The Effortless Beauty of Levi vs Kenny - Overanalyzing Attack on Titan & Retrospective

The basement was supposed to have the answers, and while it held unimaginable truths, they could rather be likened to horrors.
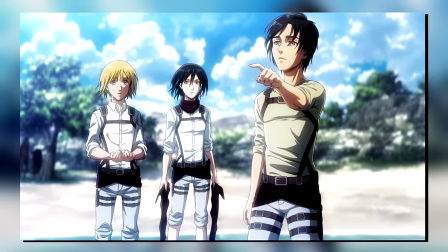(33:10)
We reached the sea, but that was not the end, that was merely the beginning. We dedicated our hearts, but we were plunged into an endless twilight.
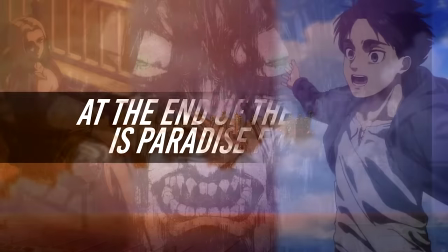(33:17)
The dream of the sea turned into a nightmare of the rumbling. I think the line of, at the end of the night is paradise found, captures that very well.
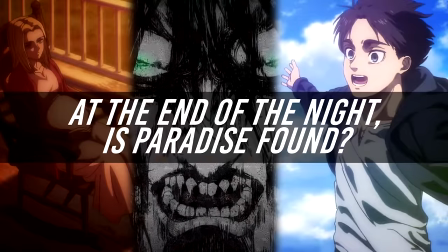(33:25)
He just blatantly asks, was all of this even worth it?
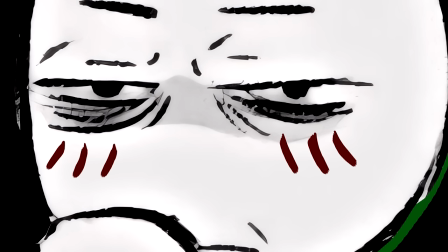(33:29)
And if you want to get extremely dark for a moment, and I really mean it this time, if we return to that line about which side is actually in a cage and the shot of a mirror,
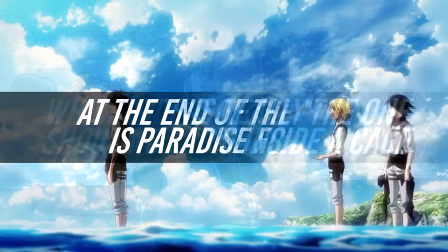(33:38)
I think you could even interpret it as a question of surviving. They have fought so hard all this time to merely survive and to learn of the truth.
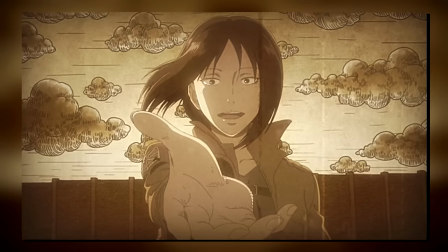(33:47)
But perhaps Emir is actually the one who was already set free. Again, for Eren, that dream of the sea, it was a nightmare.
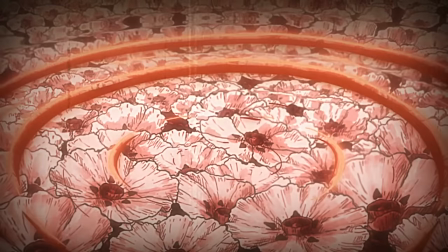(33:54)
We also get the shot of a drop of blood falling upon flowers, which brings us full circle to the opening of the season.
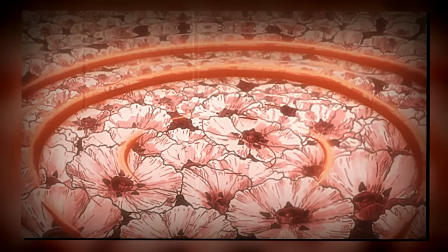(34:00)
This time, however, it's not just memories. This time, they are bloodstained.
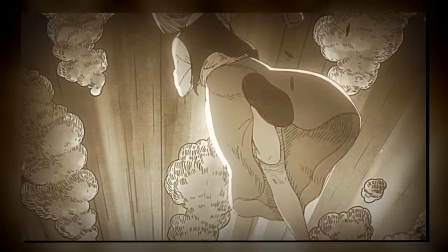(34:05)
Which, big surprise, just so happens to be the chorus of Requiem, Requiem.
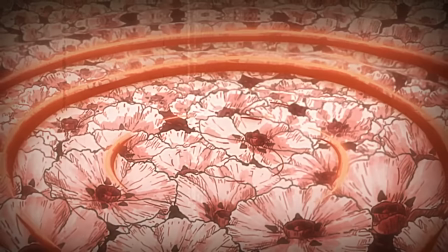(34:09)
So yes, both for Historia and Emir and Eren, all of these memories are very much bloodstained.
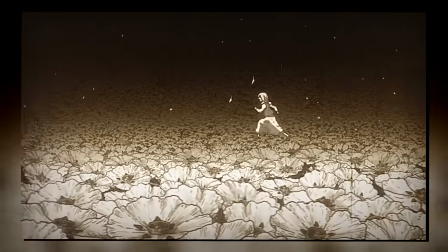(34:15)
Also, this shot of Historia just running among the flowers feels like one of those existential
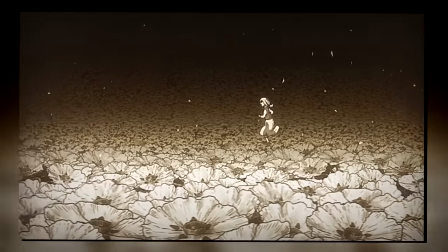(34:21)
horror manga panels of like the eclipse or something that has somehow been captured in animation.
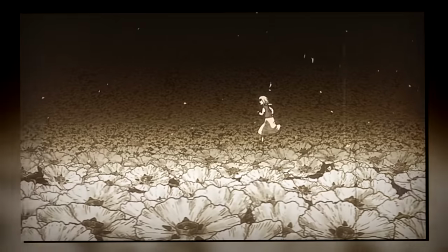(34:25)
I don't even know how to describe it, but it's just perfect. It seems surreal in the best way possible.
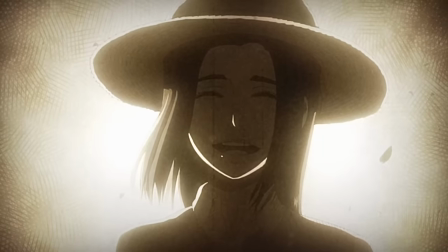(34:31)
Another Emir pseudo-parallel is, well, the founding titan Frida, with the ED pretty blatantly showing us how Historia's memories were wiped.
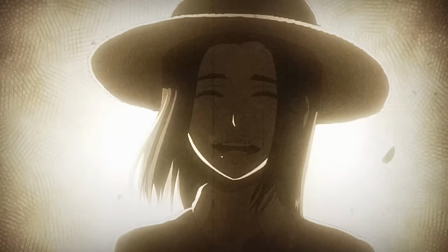(34:39)
Notice the smash cut from that rudimentary hand-drawn art style where Historia is a kid,
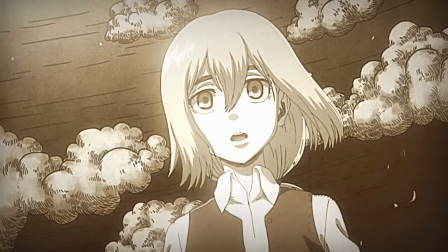(34:44)
a part of her story that we haven't seen yet by the way, to her in the present day with just regular animation,
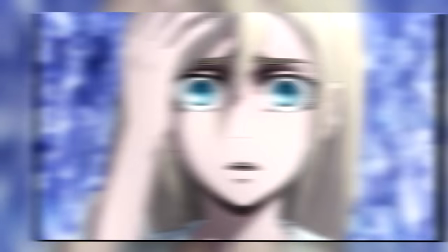(34:49)
but Frida is nowhere to be seen. that transition of the art styles is her memories being wiped.
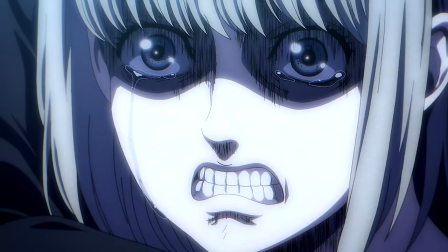(34:54)
And finally, I think this also depicts their lost childhoods, if you will.
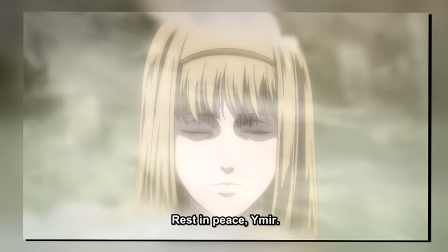(34:58)
The true Emir we finally see in the series finale is the adult Emir, and the same goes for Astoria.
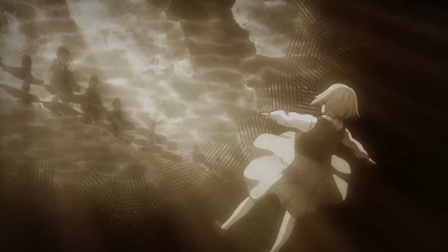(35:04)
Young Astoria was lost and plunged into the depths of despair. She ran and ran with no goal in sight.
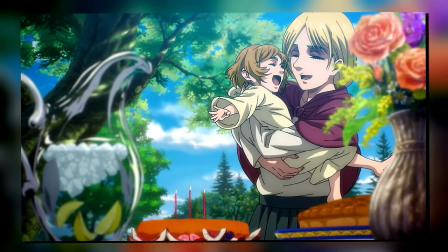(35:10)
But in the end, many, many years later, she achieved at least some form of happiness.
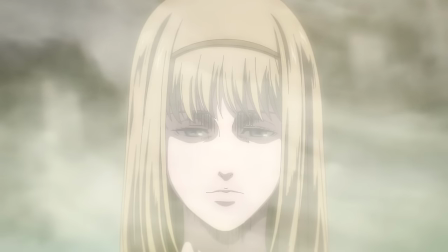(35:15)
Kinda sorta what we'd also see with Emir, but in both of their cases, it's like we don't really know how much there was really happiness.
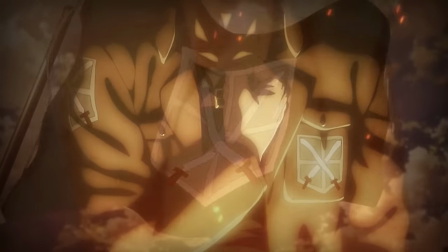(35:21)
Like I've said before, these things are so incredibly dense that I will definitely at some point create a focused video on just the OPs and EDs,
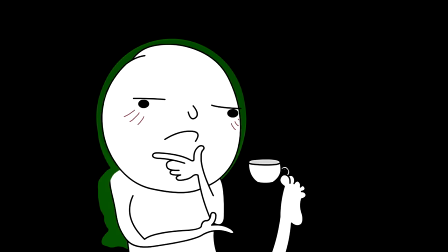(35:29)
and will of course continue to touch on them in the context of the episodes. But this one is absolutely one of my favorites, mostly just because of how unsettling it is.
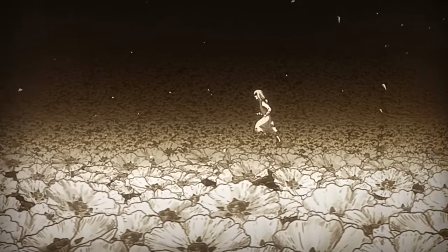(35:37)
Like the chorus of Requiem Requiem is, I don't even know, it's just creepy.
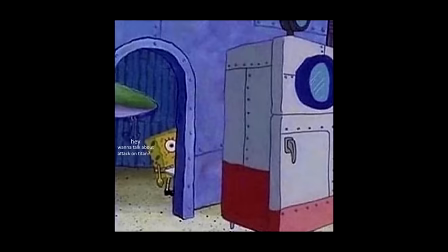(35:42)
That said, that is yet another standalone video on episode 39. Definitely seems like solo videos, and longer ones at that, will be the norm moving forward.
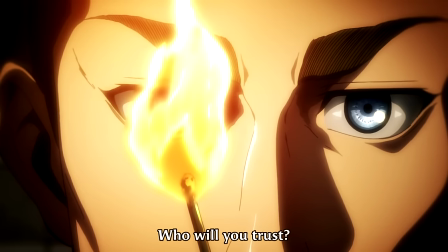(35:51)
All that said, next time we'll be jumping headfirst into a LEMMiNO flashback and LEMMiNO politics,
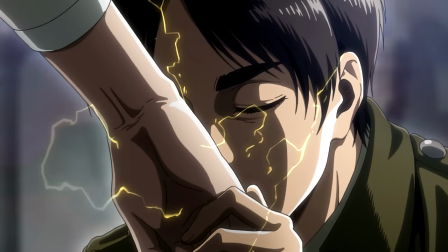(35:56)
so I hope to see you back as we continue overanalyzing Attack on Titan. And that's the video.
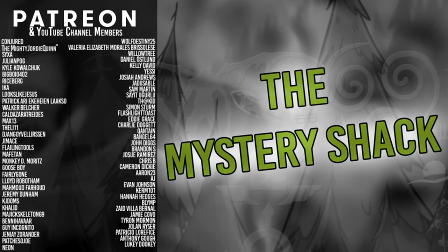(36:03)
If you allow me to share some future memories with you, the next video is an absolute doozy. I'm also experimenting with a few visuals here and there, so I hope you're excited for that. Also, for the One Piece fans among you, if you're watching this on the day of release, tomorrow I'm streaming the big chapter 1100 release.
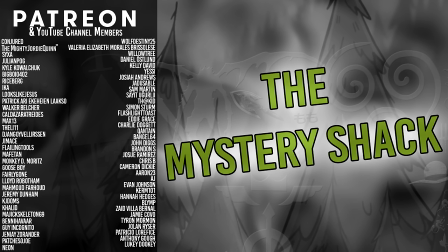(36:20)
And if you happen to miss that, it'll be up shortly on the second channel linked in the description. People tell me I'm horrible at advertising my own stuff, so there it is, I guess. Anyway, with that, I want to say a massive thank you to our current patrons and YouTube members who allow me to produce even more of these for you all.
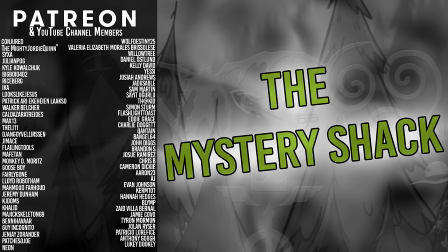(36:35)
And let's also give a warm welcome to the newest members of the team, Hannah Hedges, Patricio Lorifis, Anthony Go, and Luki Dookie. I am sorry if I butchered the names, I most certainly did, but without you, there'd be a whole lot less of my rambling, so seriously, thank you.
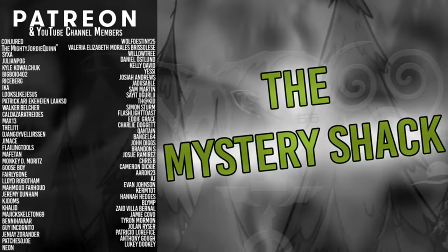(36:50)
Other than that, I want to say thank you very much for watching, I hope you have a great day, and hopefully, I'll see you in the next one.
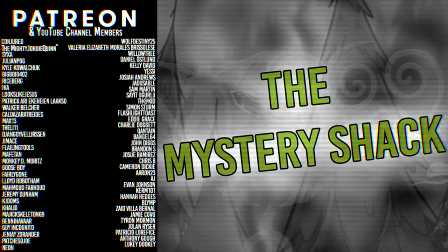(36:57)
Bye-bye!